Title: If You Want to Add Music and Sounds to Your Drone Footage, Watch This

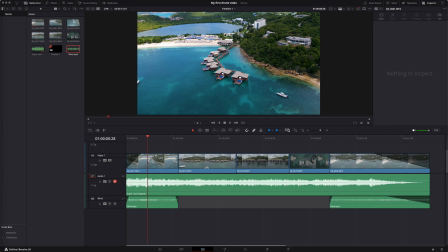248s
So let's grab our seagull sound and drop that in.
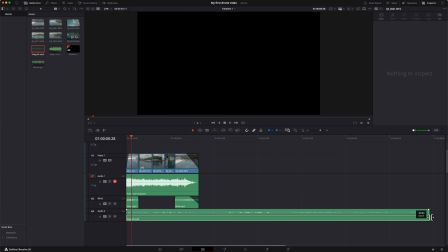254s
Now these are all very long tracks. So let's lower that down.
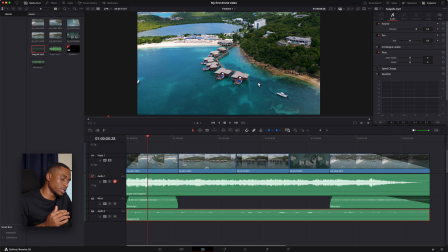260s
And now it's also kind of good to think about how far away is the sound. Because if something is very close, it's naturally going to be louder than something that's far away. So if you look at this video, you see the seagulls are way down here, right?
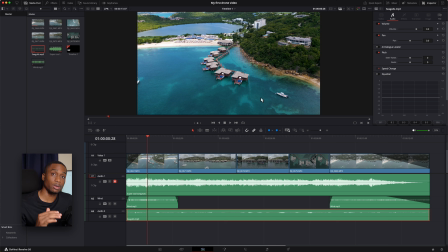280s
The drone's pretty high up at this point. So we're going to put the seagull sound, but lower the volume significantly.
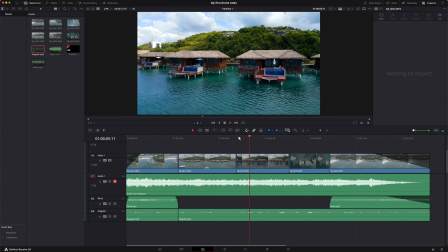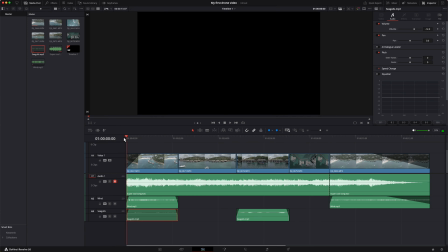292s
So it's very subtle, but it's in the background. With all of this stuff,
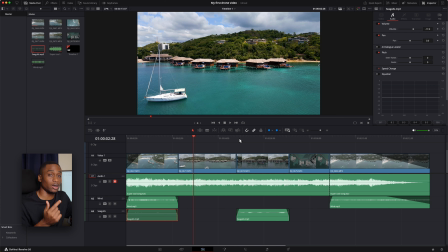299s
less is more. Whether it's color grading or sound design, less is more. That's a good principle to keep in mind.
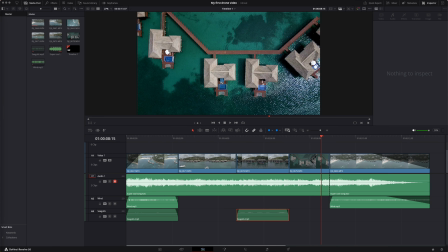308s
Now, let's pull up our waves and we throw the waves onto the timeline.
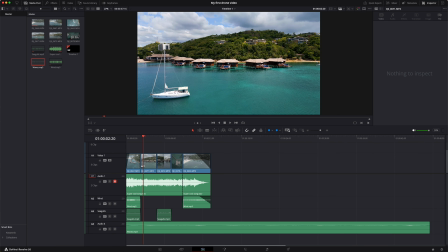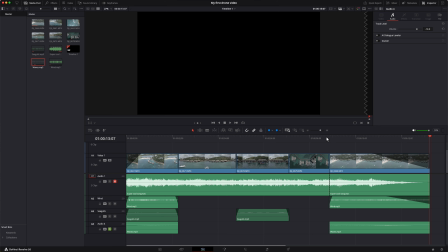321s
There it is. That's not bad. That's not bad. And the thing to keep in mind too is these sounds, if you're getting them from a free source or you're doing them yourself, they haven't been EQ'd or, what do you call that? When the sound, the levels have been set.
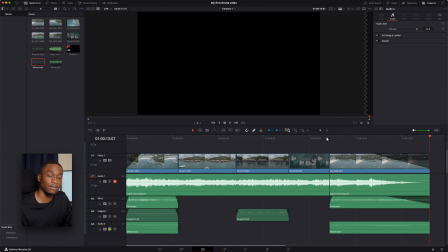338s
So you can't really just say, oh, I'm going to have waves, so that's -13 and set it to -13 as your volume.
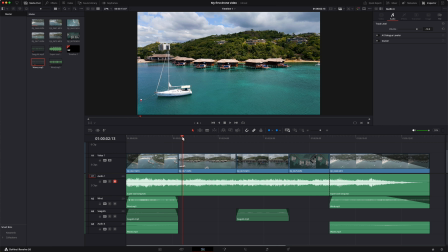346s
Okay, so now we have some of our sound effects in. Let's see it all in context. I know we don't have any for this, but to be fair, there's nothing too crazy happening in these shots.
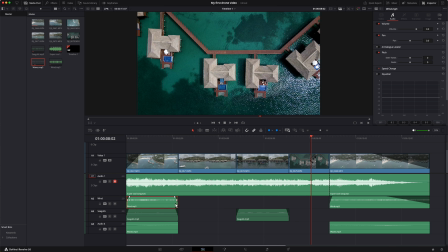362s
Maybe we'll bring some of the wind back very lightly just to keep some texture.
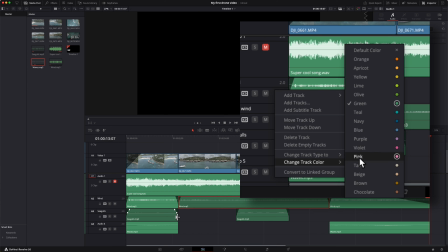375s
That's nice. That's nice. Another trick that you can do is not cut the sound immediately as a clip ends.
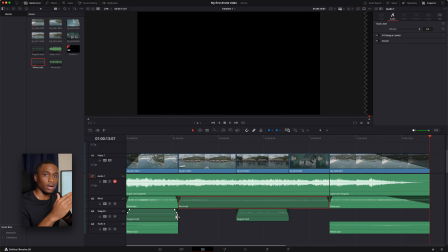384s
So that's called J and L cuts, where the audio either comes in before you see the clip or the audio stays a little while after you see the clip.
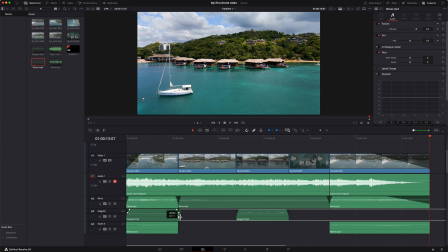394s
So with the seagulls, we can drag them just a smidge longer and to come in just a smidge earlier and stay a little bit longer.
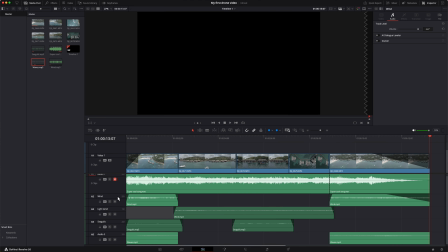409s
It's also helpful to color these tracks differently. So maybe for the wind, I'll if I right click, I can go to change track color, and wind feels like it's let's say it's tan.
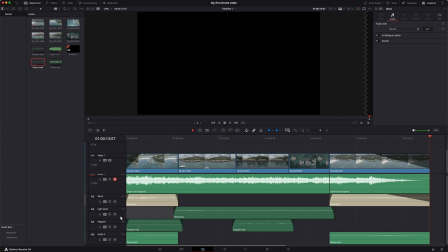426s
So now whenever I see this color, I know I'm dealing with my wind. I'll change this one as well to tan. So these are all, oh, this is beige. These are all my wind tracks.
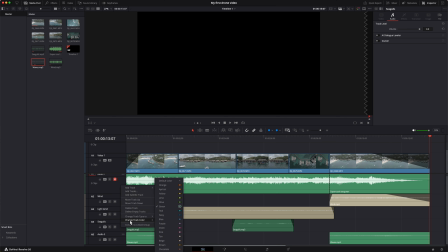440s
Seagulls, let's see, we can change them to orange, for instance. And my waves, I can change those to blue or navy or even teal, though that water was kind of teal.
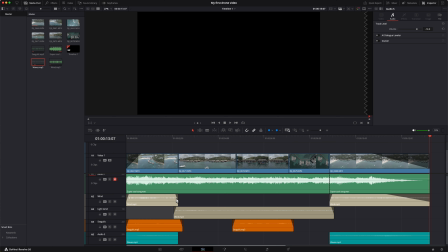461s
Yeah, that's nice. So now when I look at my whole track, I can see, okay, this is clearly my wind, this is my seagulls, and these are my waves.
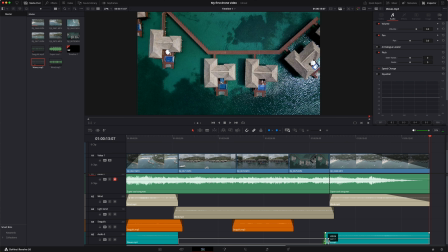470s
Let's also do the same with the waves. Let's drag them a little bit before, fade them out a little bit as well.
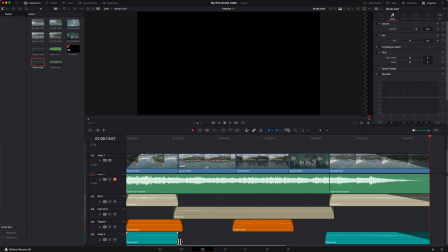478s
We'll do the long fade at the end for this one. And then the same thing over here, drag it out, fade it. Let's give this one more listen.
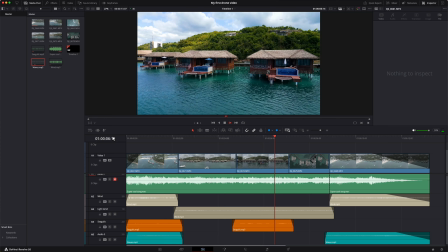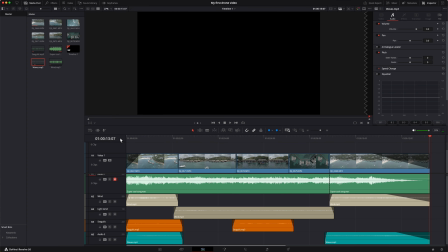495s
Nice.